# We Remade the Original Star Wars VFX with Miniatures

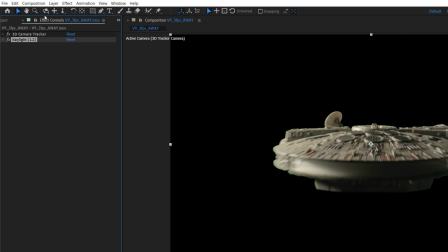Setting the replace method to source keeps the green spill, so we'll next add an advanced spill suppressor to remove any green from the image, giving us this.
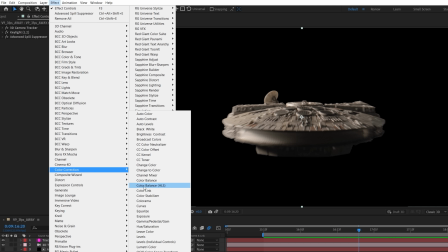For some color and contrast changes to the ship, we're going to first add a curves effect and lower the brighter areas.
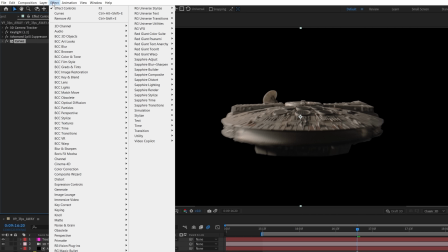To bring out more detail from the model and increase the highlights, we're going to use Red Giant's Magic Bullet Looks plugin.
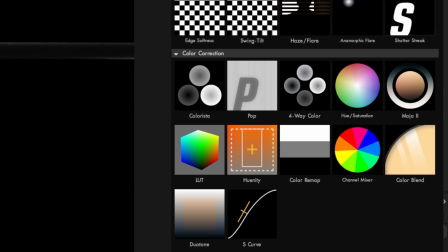Clicking on the tools button shows us all these effects. We're going to use the pop effect in the color correction section and drag and drop it over the image.
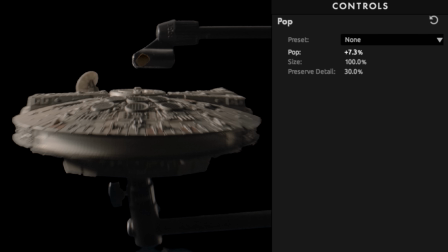Increase the pop amount to your liking. We're going to push it all the way up to 100%, then close the window.
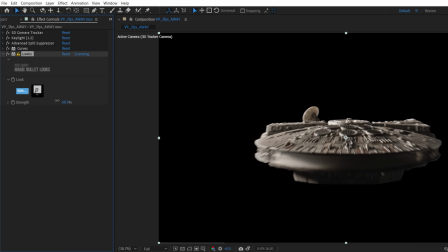If you ever want to decrease the amount, you can use this overall strength control, which also lets you see it as is in comp rather than soloed. Next, we're going to add a tint effect with a low amount to dial down the warm color, and lastly, another curves effect to add some contrast and lessen some of that light bounce underneath the ship.
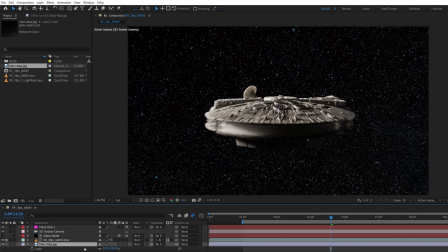For the stars, we used a large texture map scaled up and placed where we wanted in frame. You can get free starry sky textures from places like NASA, Pexels, and Unsplash.com, for instance. The one we're using is too bright for our scene, so we're going to use a curves effect and lower the shadows to make it darker.
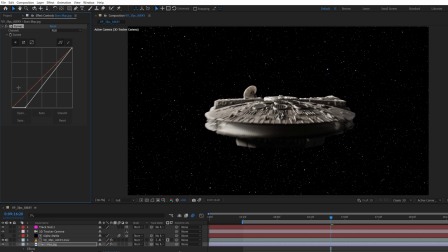Some faint flickering animation can also help add interest to an otherwise static background like this.
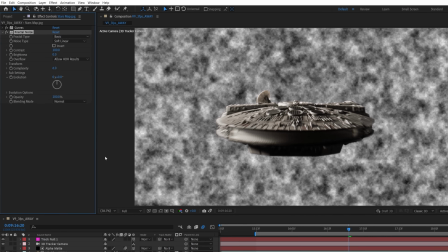And to do that, we're going to add a fractal noise effect, setting the blending mode to multiply.
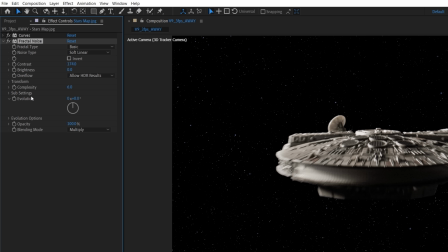We're going to boost the contrast and hold the Alt key while clicking the evolution stopwatch to bring up the expressions area.
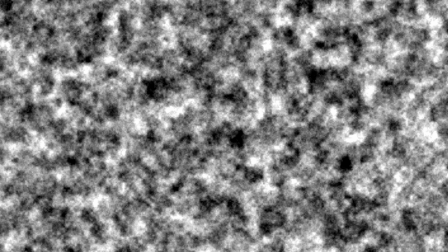Type in time times 100 to get a smooth, constant animation which controls how bright or dark the stars are in different areas.
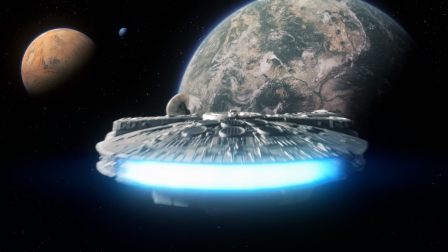With this traveling away shot, we wanted to add something for the ship to be going towards,
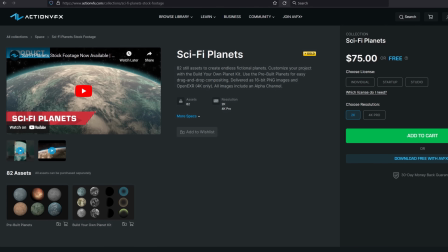so we ended up using assets from Action VFX Sci-Fi Planets pack.
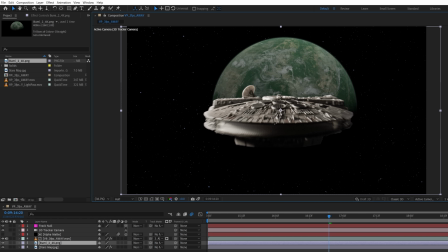For the main planet, we use this one here, placing it above the stars layer and rotating it to match the same sunlight angle as our practical model. We want to make the planet look more dry and desolate, so first we'll use curves to boost the brightness,
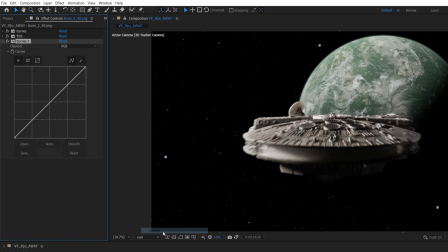a tint to lower the saturation, another curves effect to lower the red, green, and blue channels, and lastly, a hue and saturation effect to set the greens to further desaturate, as well as shift the hue to a warmer tone.
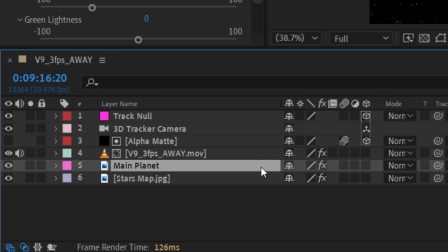To add atmospheric haze to the planet, first duplicate the layer and delete all of the effects except for the tint.
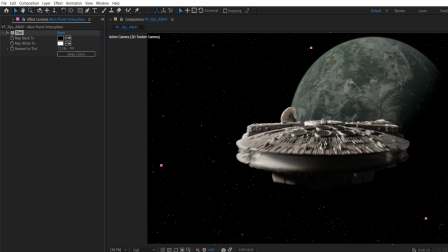Set the strength to 100 and change the white to black.
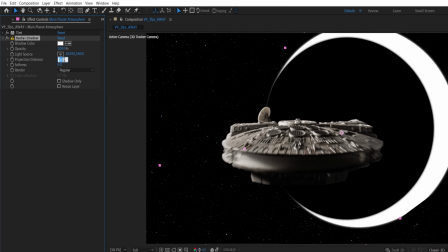Use a radial shadow effect, making the color white, opacity 100, distance around 0.4 for the scale of this planet, and move the light source to the center.
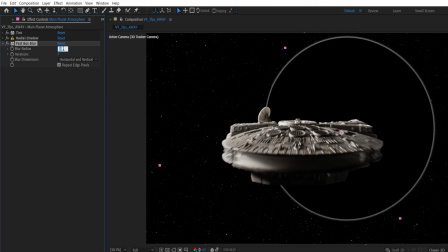Use a fast blur effect to soften it slightly and a duplicate blur with a higher value,
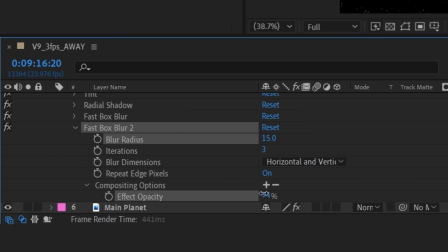but lower the effect opacity for this one to blend the two blur amounts together.
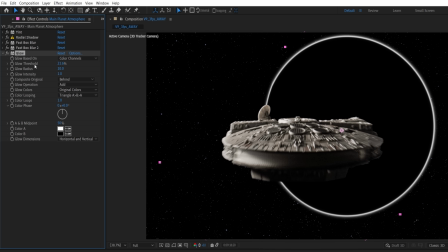Using a glow effect will lower the threshold and boost the radius to brighten the overall look.
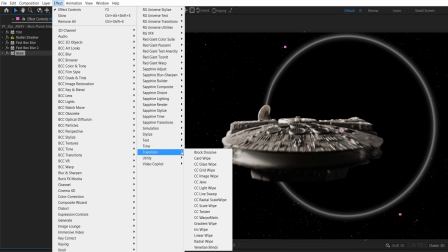To have it fade off into the shadow area, you can use a linear wipe effect,
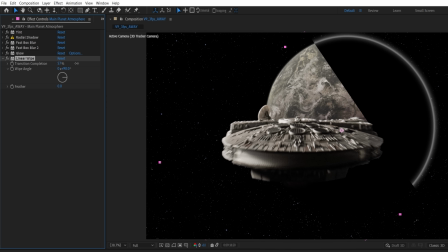boosting the transition completion to the point we want it to begin, change angle to match the light direction,
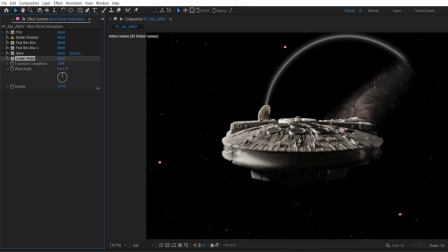and increase the feather.
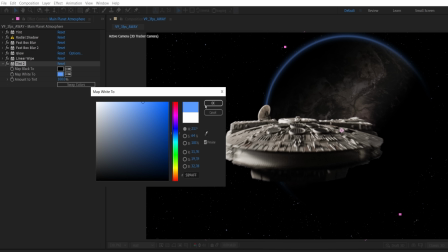For the color, we'll use a tint effect, changing the white to a blue color, then set the blending mode to screen and lower the layer opacity to make it more subtle.
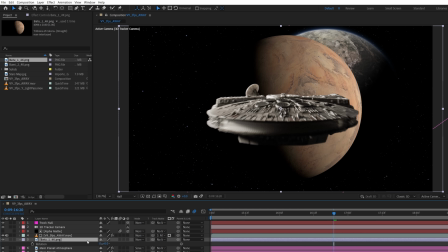We did the same for the smaller planet to the left using this different asset here,
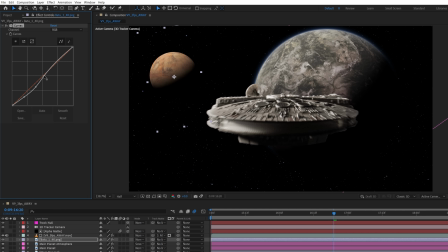rotated and scaled down with the curves to add some contrast, then duplicating and copy and pasting the atmosphere effects over,
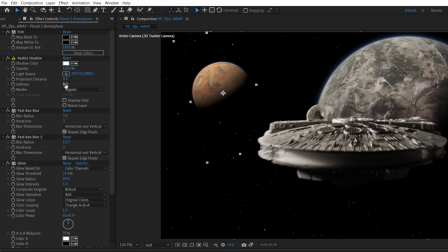and then just tweak some of the settings like linear wipe angle, radial shadow distance, glow, and blur amounts, and then set to screen.
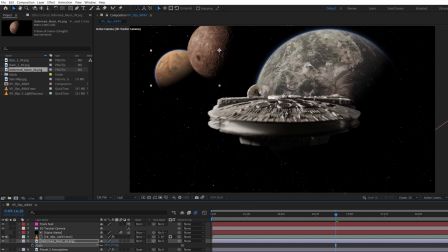We also added the deformed moon asset placed near the second planet and scaled way down, then shifted it blue with a hue and saturation effect. With this shot, we also have that second pass with just the lights on, so we're going to drop this into the top of the comp and set the blending mode to screen.
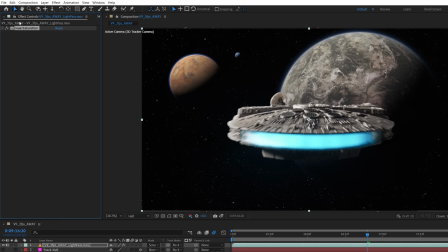Using a hue and saturation, we'll shift the color more tealish. With the curves, we'll crush the shadows and lift the highlights to make it brighter.
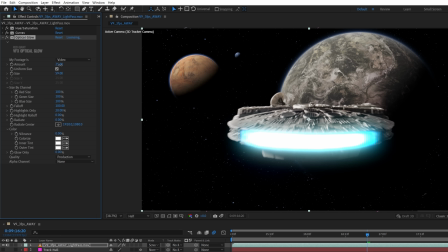And for our glow, we'll use Red Giant's optical glow effect, changing the values to get a nice glow spread and boosting the color vibrance.
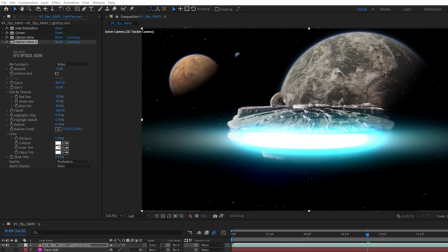Using another glow, we're going to increase the X size for an anamorphic streak, tint it a dark blue color, and lower the amount to make it pretty faint.
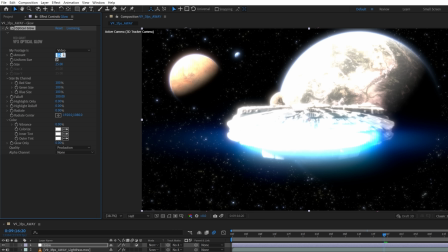On an adjustment layer, we're going to add a new glow with a really low amount and adjusting some of the settings to just give us a subtle wash over the image.
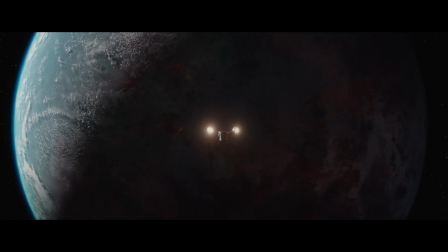Some of the reference shots we looked at have the planets increasing in scale as the camera gets closer.